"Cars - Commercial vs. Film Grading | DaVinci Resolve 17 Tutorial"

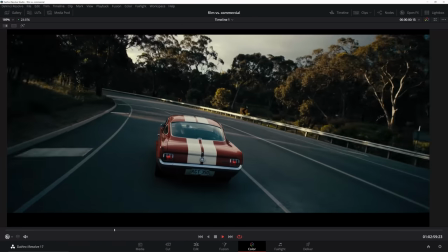We're not doing a lot of manipulation just with curves and tools that are, you know, extraneous and unnecessary.
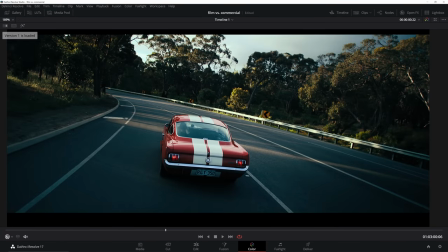And so if we go back to the commercial grade, you'll see the difference here. And now you're also seeing how strong, one, the sharpening is, and then how strong that side window from the side is.
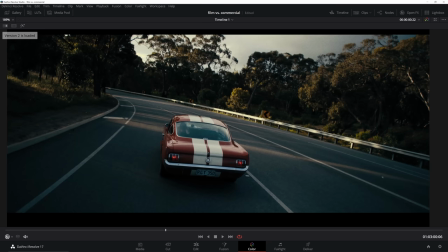You know, going back, I'd probably make some more changes to that. But as we're just flying through this tutorial and I'm explaining things as I'm doing them, you know, it works there for now.
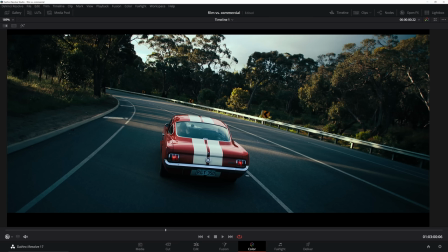So anyways, the main difference is the exposure, the contrast that we've built, and just the overall mood.
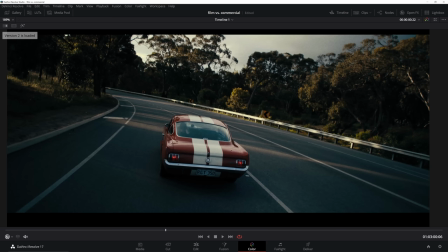This feels more harsh and in your face. And then this feels a little bit more relaxed and a little bit more reserved and more natural.
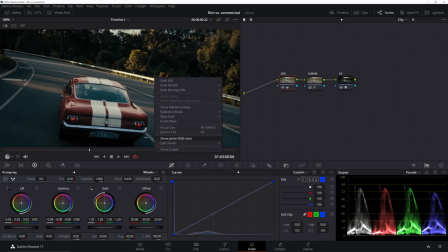So hopping back out of this, let's go ahead and walk through the changes we've made on each shot.
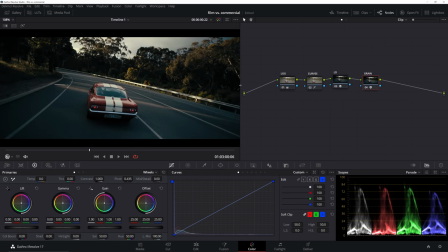And we'll start with the film grade, then we'll go back to the commercial grade. But we're gonna go in order of our operations here.
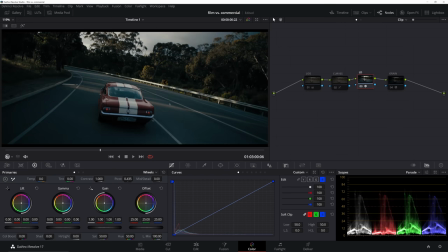So we started off with the look designer, and this handles a whole lot. I won't even walk you back through all the parameters, but essentially it works as our CST, you know, our color space transform from the camera space. It includes the output transform, and then we're also doing some film emulation inside of that.
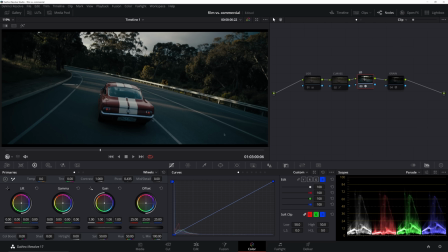We're assigning it the film negatives to emulate as well as the positives, and continuing to make a few other changes based on the CMYK subtractive color model, as well as some post-processing effects. We've also got our LGG to make some changes to our lift, gamma, and gain in terms of overall exposure.
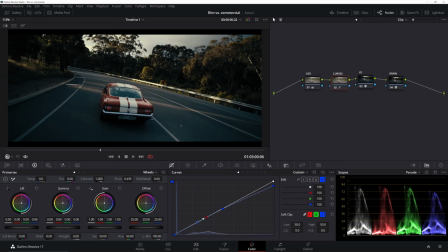Lastly, we have our curves. Overall, very simple, and we finish up with grain. So not a whole lot of steps to achieve this, but what we've done is we've just left it all more natural. We've let the Look Designer plugin do most of the work. Film Convert is another similar option where you're leaving a lot of the look development to your creative discretion and
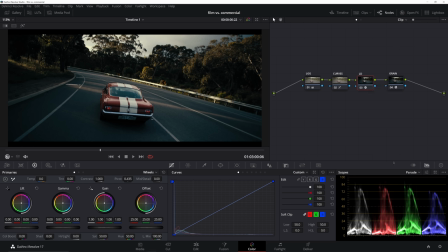how you combine certain inputs and outputs and certain negative film emulations and positive film emulations, the way you combine those. And of course, that's going to lead to a slightly more filmic result. But the trick is whenever you're doing a commercial that's also supposed to have somewhat of a filmic look, how do we keep it filmic but leave it more commercialized and in your face?
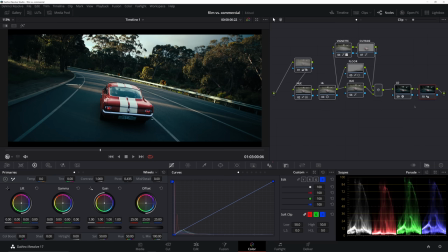And that usually comes from exposure, shaping light, and pulling out fine details of a car, for example. And so that's exactly what we've done here. So we'll go ahead and disable everything again, and we'll walk through one by one, just step by step. And again, we start off with the look designer node, and this does a whole lot here. Not much different from the film look, but we go much further here, of course.
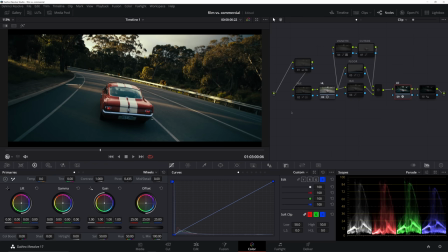We start working with our highlights to pull them up and really make them pop. So here's before and after on our highlights node. You see what that's doing to the taillights, the stripes, the highlights of the car compared to the shadows. We're leaving them as is. We're maintaining that natural contrast, but bringing up almost just our specular highlights.
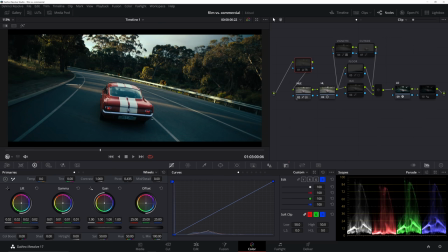And then we have our hue adjustments, which this does a whole lot here, mostly using the color warper, taking our neutral tones, shifting them to be more cool, and then aligning some of the hues of the car that we know we're going to refine later, and also swinging the colors of our foliage to be a little more blue-green as opposed to yellow-green, so it competes less with the car, helps the car stand out a little bit more.
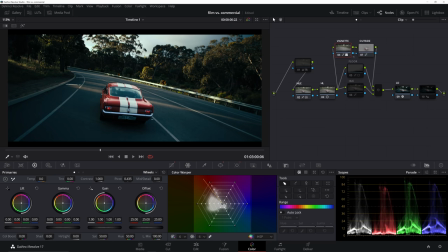And then we do our vignettes here, where we just add a vignette around the car, and then we make our car pop out a little bit more by adding some more contrast to that inside node. And then we have this excessive floor node that's kind of meant to be a hyperbole. I don't usually keep them this strong,
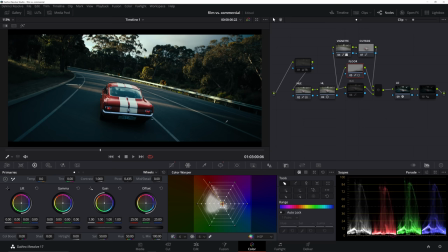but just as an example, you can use those gradient windows to kind of kill certain areas that are a little bit distracting, so that's very handy. And then lastly, we have the hue node, and this is mostly just our hue versus curve to align the hues of the car and desaturate them slightly because they're a little bit too hot.
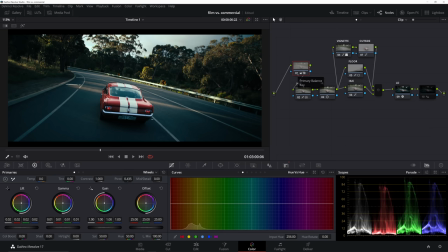And then our first node, we've kind of got this exposure adjustment that just brightens things up a little bit and pulls up those shadows a touch overall. And then we finish it off with a little bit of sharpening. That's actually probably way too strong. I think I was just exaggerating the actual change I'd be making there, but we can leave it here, and that's not too bad. So now let's go ahead and check out both final looks.
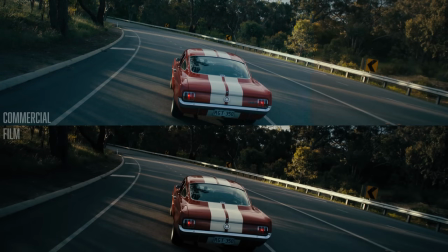I right, that's going to do it for this one, guys. Thanks so much for tuning in to the latest episode of Commercial versus Film Grading. Now, don't forget, we have linked down below the free HDR training, and we also cover in that training Hollywood's most used film print LUT and how to be sure you're setting up your project correctly so you're using that LUT correctly. Now, if you enjoyed this video, please be sure to smash that like button, subscribe to the channel for more awesome tutorials, and be sure to hit that bell notification so you don't miss any future uploads. With that, I will see you guys in the next one.